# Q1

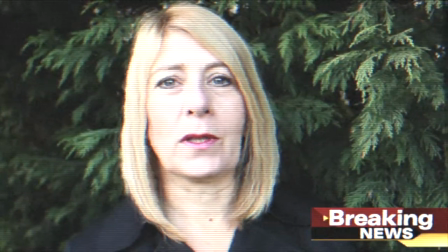I did this in order to present the trailer in a linear way, as the disequilibrium would have actually been 4 years before the rest of the trailer.
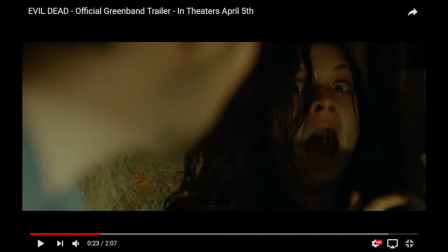This has been shown in such trailers as Evil Dead. Representations I've used within my trailer mainly follow conventions.
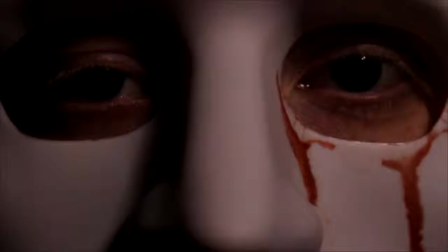I've used the final girl theory within my trailer, as conventionally the final girl would be brunette and mainly smarter than the other characters within the trailer.
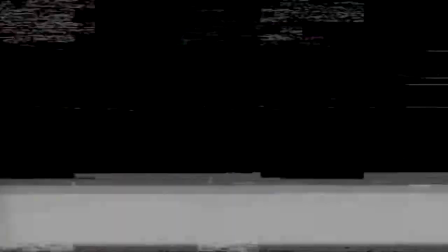This is shown in Cabin in the Woods. The final girl has been used in my trailer as a one teenager who eventually gets away.
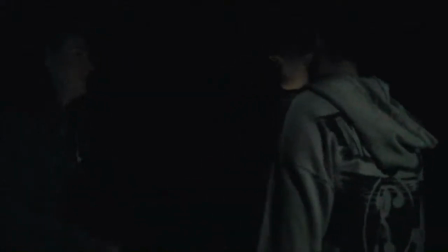However, the audience wouldn't yet know this.
Stop it, I don't want to.
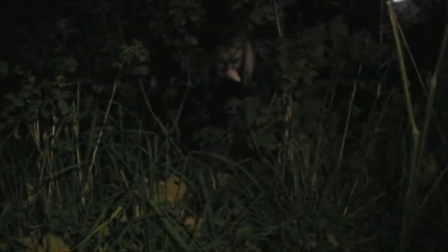Stop, I don't want to.
I've also conventionally followed the stereotypes used for the teenage group.
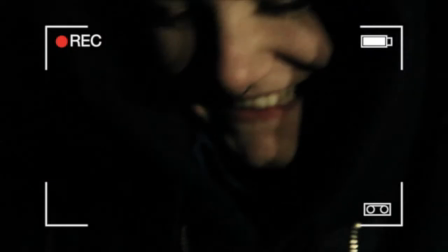Convention stereotypes are that they would run wild and don't follow the rules.
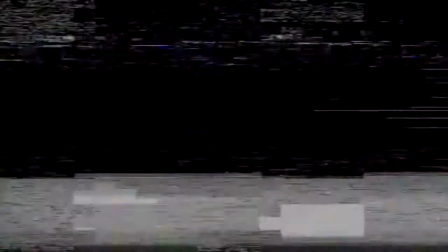I've shown this when they go into the woods/forest, even when the girl says, "Isn't this where that girl died?" as a voiceover.
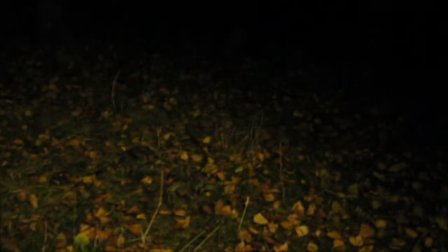Isn't this where that girl died?
Therefore, they know that she has died there.
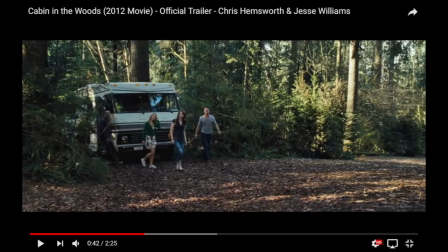And many slasher trailers follow this convention, such as Friday the 13th.
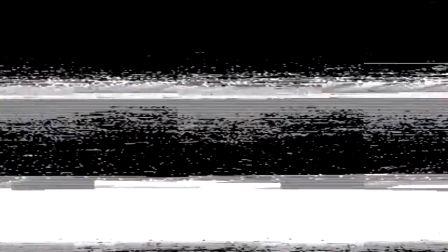Shot tops I have used throughout my trailer are shown to follow conventions used by both the subgenre and the whole genre of horror.
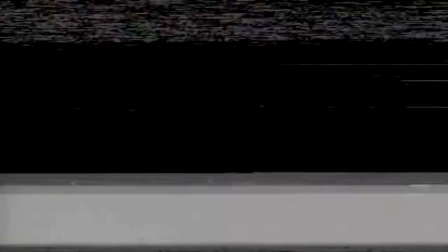I've used a lot of close-ups and mouse/screaming within my trailer.
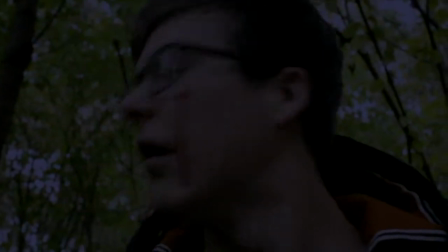This is a convention I have followed from many slasher horrors such as Friday the 13th, Evil Dead, and The Town That Dreaded Sundown.
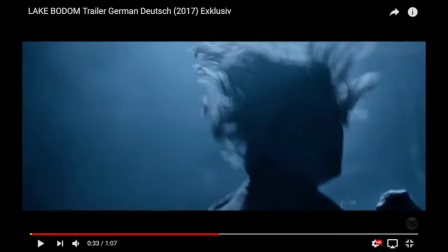I have also used many point-of-view shots from the killer, which is very conventional within slasher horror trailers, shown in Lake Budham
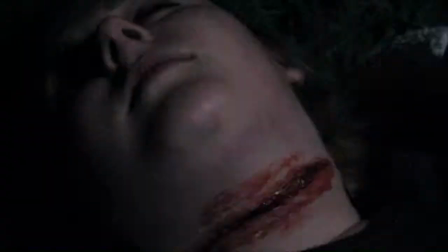and The Town That Dreaded Sundown. I've also used both canted angles and high angles within my trailer.
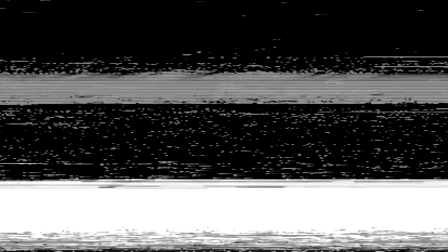This is a convention used in many film trailers due to the connotations of the shots,
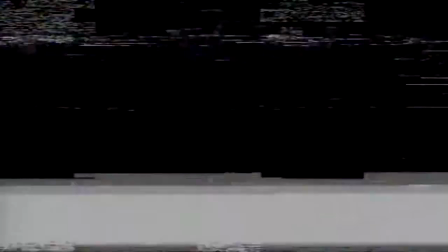which would make many of my protagonists look inferior to my antagonists.
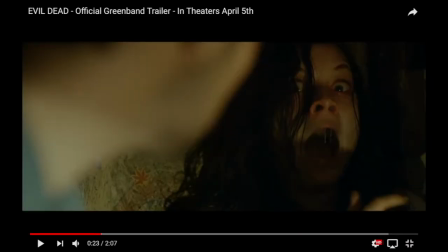The angles have been used in such trailers as Friday the 13th, The Town That Dreaded Sundown, and Happy Death Day.
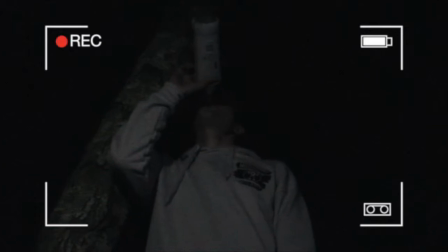I've also used a lot of handheld shots which have been used conventionally on lots of horror trailers, mainly shown on the Blair Witch Project.
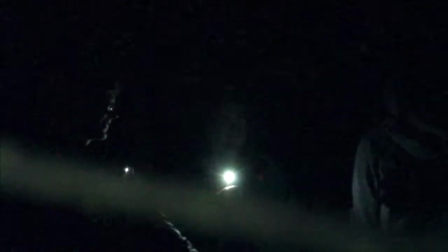I've used the handheld shots in order to make the trailer more realistic and seem as though it has been filmed from the teenager's point of view.
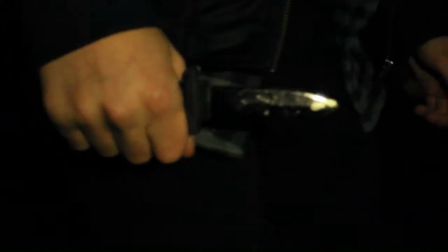Mise-en-scène within my trailer has been shown conventionally for a horror slasher trailer, such as the props of Knife and the Mask, as well as the low-key lighting I used.
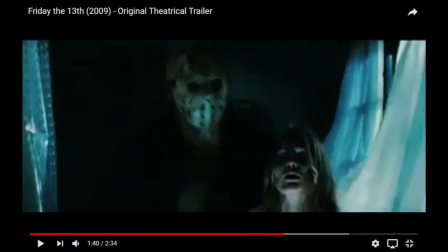The props of the Knife and the Mask are conventionally shown on such horror slashers as Friday the 13th and Happy Death Day.
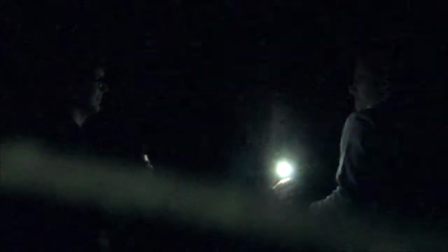The props need to be shown as they can easily be seen by the audience and suggest the genre of slasher horror.
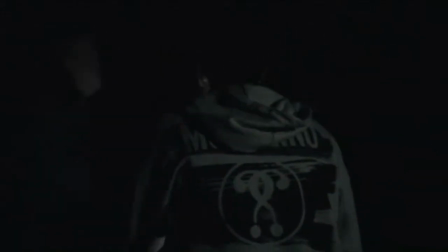I've conventionally used low-key lighting in order to make the atmosphere of my trailer darker and more tense, and also suggesting a more darker and evil side to the trailer.
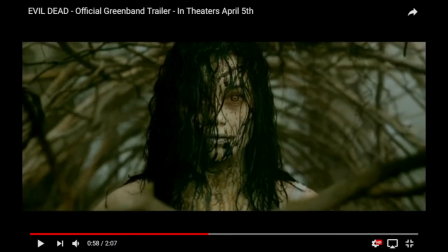This has been shown conventionally on Evil Dead, Saw, and Texas Chainsaw Massacre.
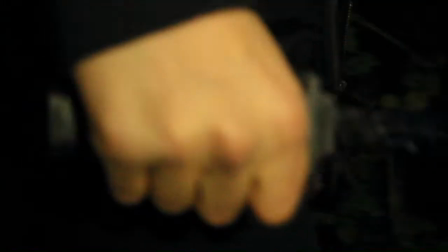As well as this, I further use the conventional costumes for my stereotypical characters.
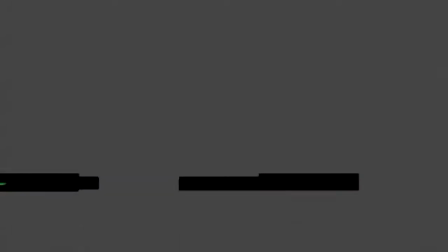Conventionally, a stereotypical serial killer within a slasher wears the prop of a mask and dark clothes that look scraggy and old.
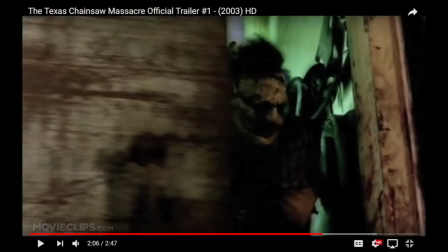This has been used in such trailers as Friday the 13th, Texas Chainsaw Massacre, and The Wrong Turn 4.
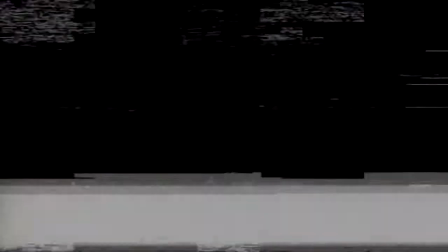The sound I have used from my trailer is very conventional, following many film trailers by using such sound effects as stings and crescendos.
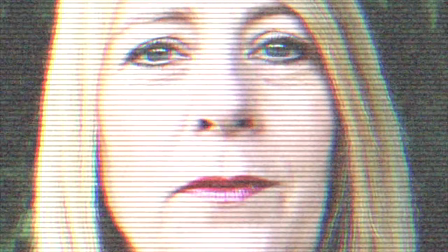Gruesome act of violence. Gruesome act of violence. A gruesome act of violence.
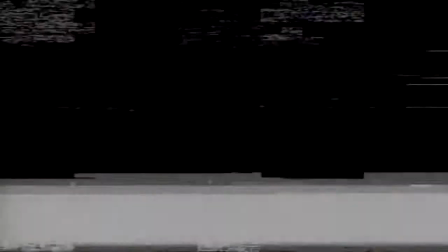In order to create more tension and atmosphere, I have used multiple stings within my trailer in order for certain parts of it to stand out more to the audience,
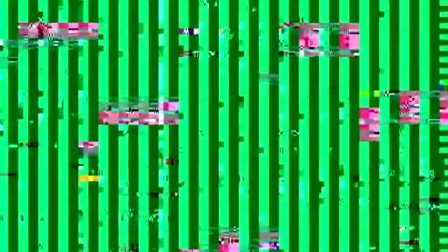as well as building up tension along the pace of the trailer. I also used crescendos and built up the way the sounds were made in order to be built up with the tension.
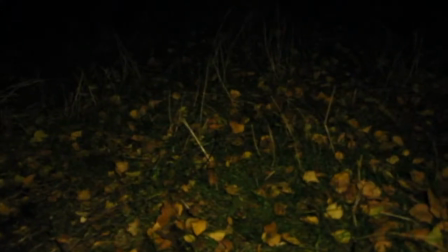Stop, I don't want to!
As well as fading the sounds out.
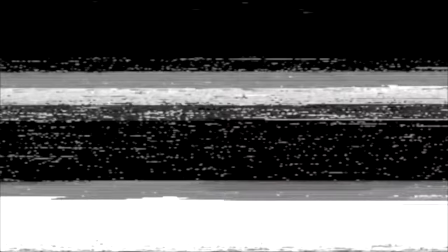These conventions can be seen in such trailers as Friday the 13th and Texas Chainsaw Massacre.